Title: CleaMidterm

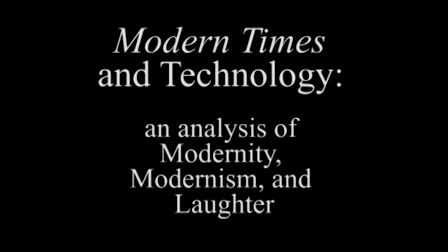0:00 Modernity and modernism are tightly linked and displayed through Chaplin's use of technology throughout modern times. Of course, being Chaplin, he uses comedy as a means of depicting the world around him.
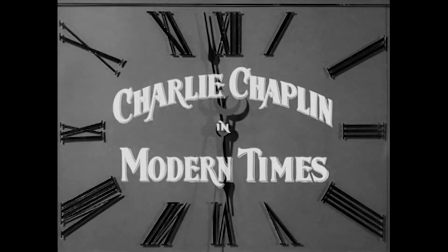0:13 Chaplin sets up the theme of modernism, or his own vision of modernity, immediately in the first three shots of the film.
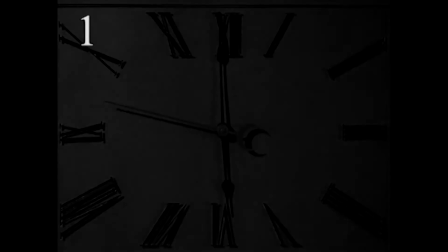0:20 First, he shows us a ticking clock, a clear symbol of modernity, the focus of his film.
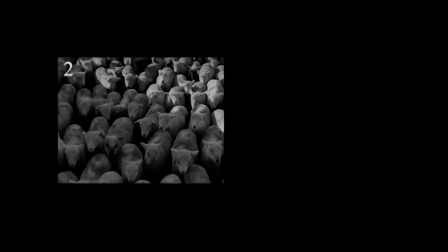0:26 Next, he shows us a herd of sheep, directly followed by a herd of working men. Here, he is commenting on the lack of individuality brought about by capitalism. We see immediately that he has set out to negatively critique modernity.
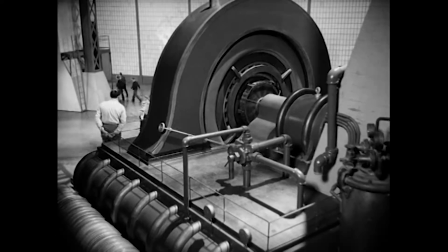0:40 As Hoberman says, the subversion of public order, the potential for anarchy, was inextricably bound up in the Chaplin persona.
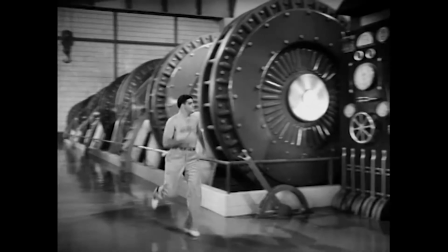0:49 He always found a way up authority's nose. Note the overheated conditions.
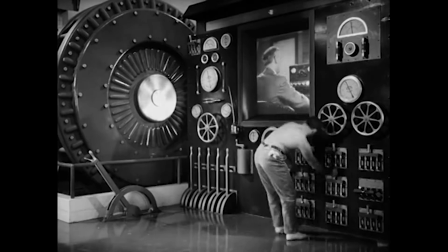0:54 The laborer is shirtless. Note the overworked conditions.
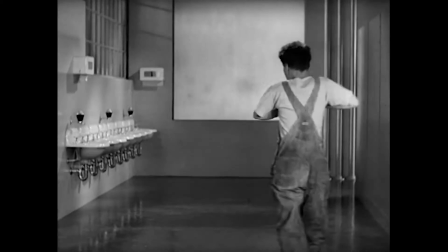0:58 The laborer punches out to go to the bathroom. Let's take a look at how he continues to argue against capitalism through technology.
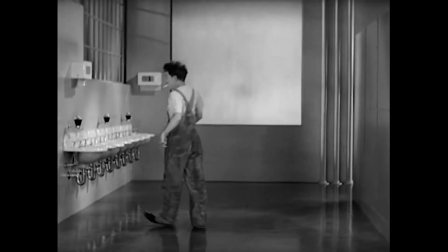1:06 There's a focus on a lack of human connection as a result of the factory's emphasis on technology.
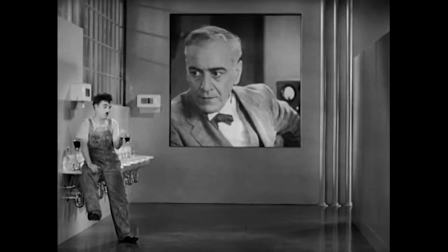1:12 Note how the boss yells at his workers, but not in person.
Quit stalling.
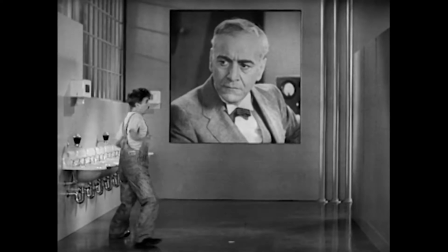1:17 Get back to work. Go on.
It's easier for him to be cruel when he is disconnected.
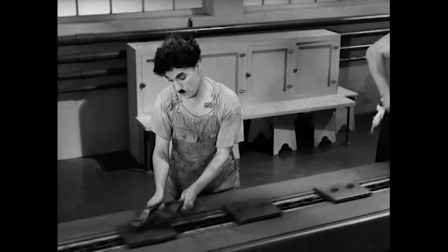1:24 He shows individual workers performing simple and repetitive tasks, a representation realistic to the time and place,
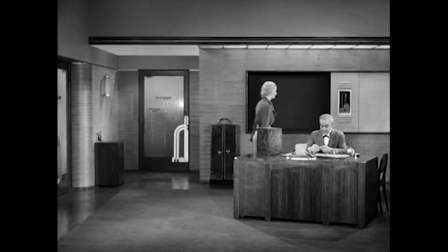1:31 but the tasks he shows are meaningless and silly, a commentary in itself with far deeper value than its comedy.
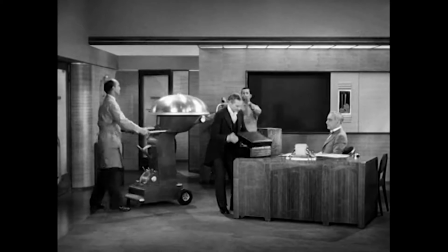1:38 The most notable criticism of modernity comes into play using one of Chaplin's favorite props, food.
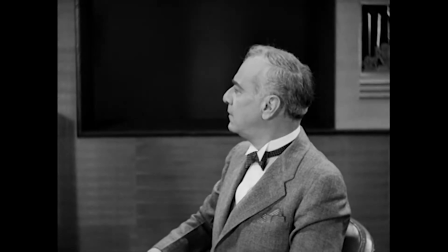1:46 The food machine is initially introduced to the factory boss in his office by way of the mechanical salesman.
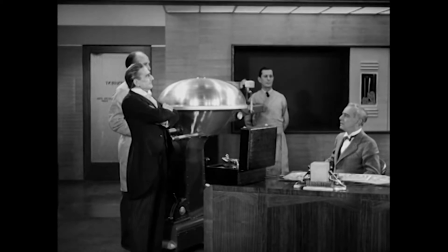1:52 Let's watch.
Good morning, my friends. This record comes to you through the Sales Talk Transcription Company, Incorporated. Your speaker, the mechanical salesman. May I take the pleasure of introducing Mr. J. Willicombe Billows,
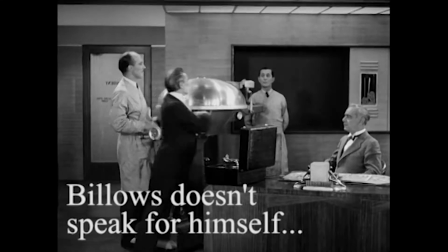2:04 the inventor of the Billows Feeding Machine, a practical device which automatically feeds your men while at work.
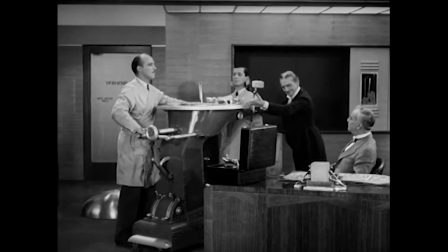2:10 Don't stop for lunch. Be ahead of your competitor.
It's funny. This is one of the few scenes in which Chaplin installs sound somewhat.
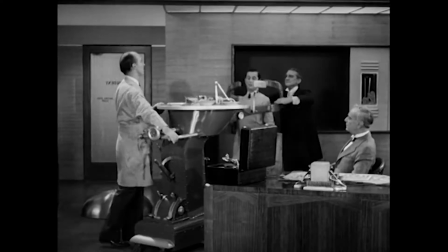2:18 The talking, however, is a technology's and not a human's.
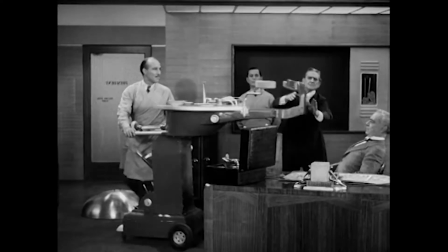2:21 Chaplin chooses to add this extra mechanism as a way to comment on how new technologies and power dynamics are taking away genuine human interactions.
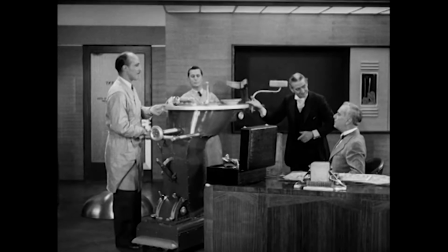2:30 The lack of human connection is emphasized by the wide shot.
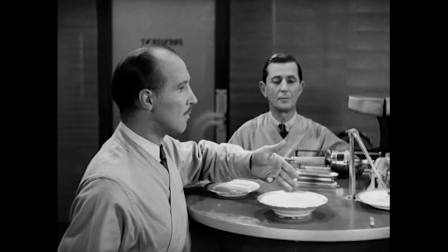2:33 While close-ups are generally used to communicate emotion, the only real close-ups in the boss's office are of the machine's components.
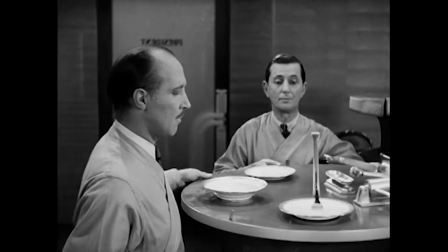2:41 This is an ironic display, again, of the lack of humanity involved in capitalism.
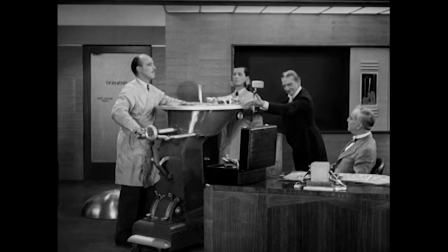2:46 Despite the lack of emotion and useless mechanical introductions, the boss's office appears to be a very nice and comfortable place. The food machine works properly, and the demonstration works well. The scenes in the factory, however, are completely opposite.
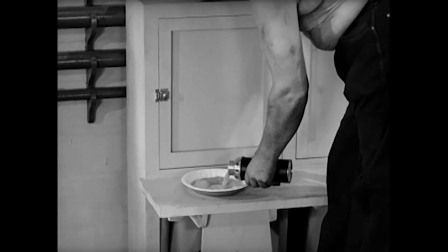3:00 But first, let's watch the scene leading up to the worker's introduction to the food machine.
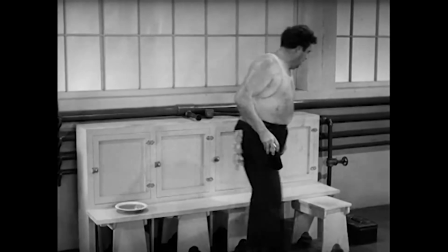3:05 This scene is an important addition, not only because it adds comedy, but because it shows the draw of the food machine from the worker's perspective.
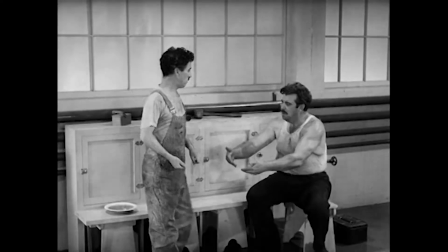3:13 Even when not working, some workers prove to need a little help with consuming lunch.
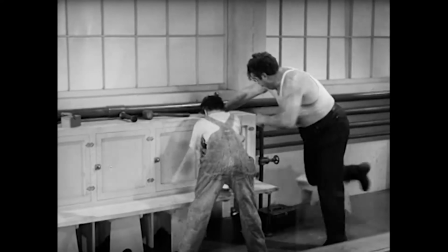3:18 This is Chaplin's comedic way of saying that he could see why modern society was initially persuaded into capitalism.
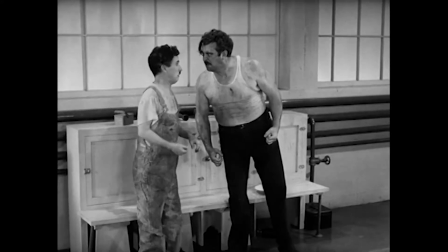3:24 He sees that there's reason behind the draw.
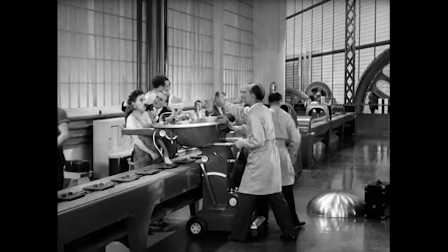3:31 Says Orgeron, Chaplin's critique is transparent here, as he derides the taylorization of America through the working man's stomach.
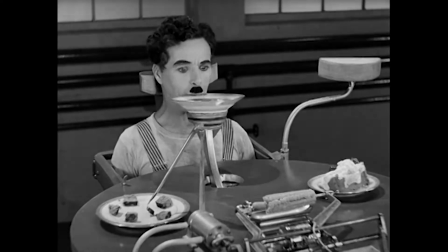3:40 When the food machine is presented to the factory workers, the first item given to the tramp is soup.
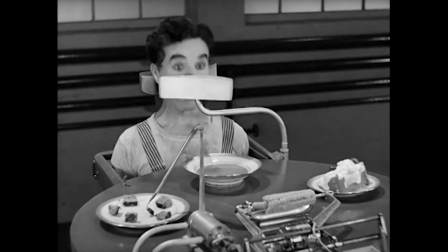3:46 After that last bit where the tramp ruins his co-worker's soup, this first course proves to be desirable, even to the workers.
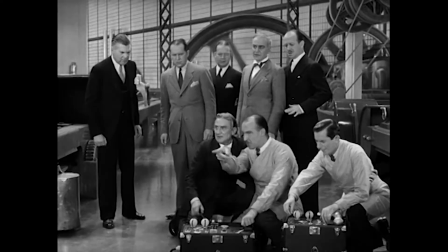3:53 When the machine begins to malfunction, however, the audience can see the lack of human connection in the factory itself.
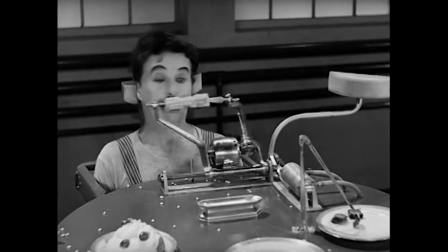4:00 The tramp is strapped into the machine in order to be able to work through lunch,
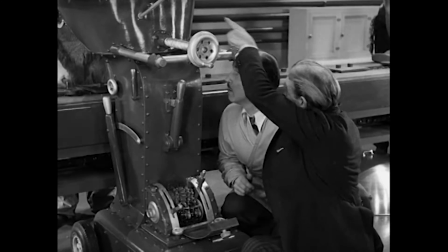4:05 which, like capitalism, is physically and theoretically oppressive to the laborer.